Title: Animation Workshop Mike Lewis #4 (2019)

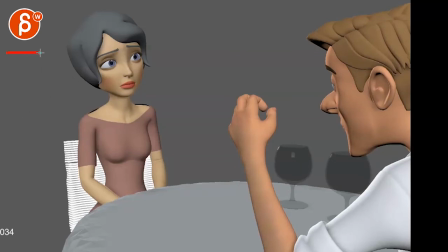So if we move this much over, right? So we can see a bit more of him. Because it was always a bit unbalanced, leaning more screen right.
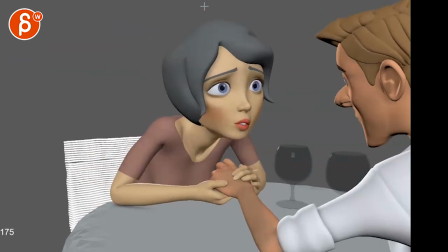And I think that way towards the end, it could still work where this feels a bit more encroaching, but we see a bit more.
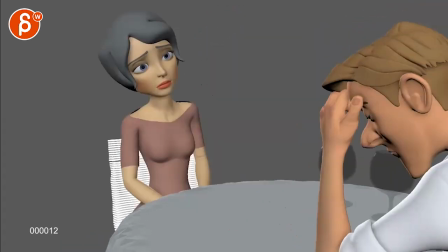Because right now, it was always a bit heavy on that side, and especially towards the end,
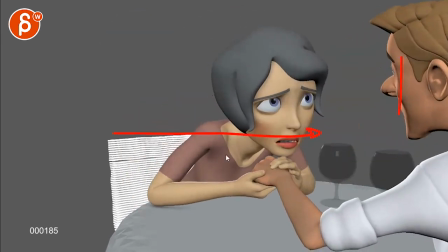where I feel like maybe you want to either pan over or from the beginning be further panned,
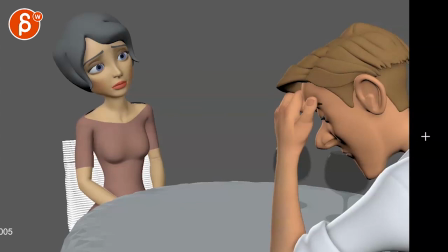like I said, this way. I'm just curious. Maybe you have to animate a bit more of the shoulder there.
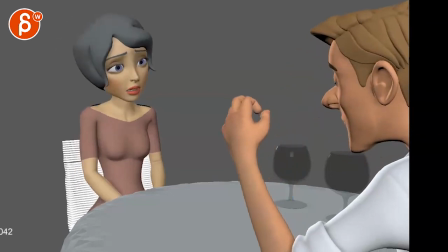But I'm just wondering, I just want to throw that out there. Is that something you can do? Does that break too much? You need to animate more stuff on him on the right side.
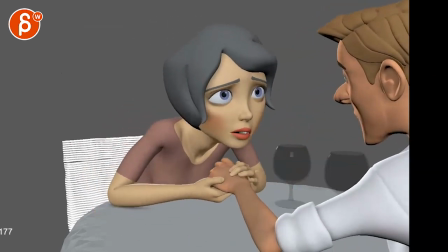But it would just help with the balance. But I'll leave it at that. Feels like this is a very destructive critique.
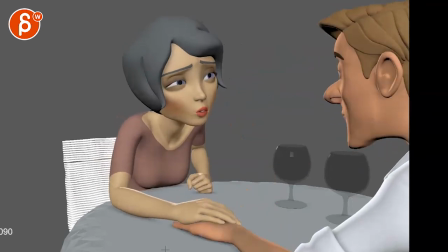So let me know. Email me. Let me know what you think about all of that. All right. Thank you. All right. There's an email. You can sign up. You can start whenever you want. You can submit whenever you want. You get 16 submissions. Either way, a like and subscribe would be awesome. All right. Thank you.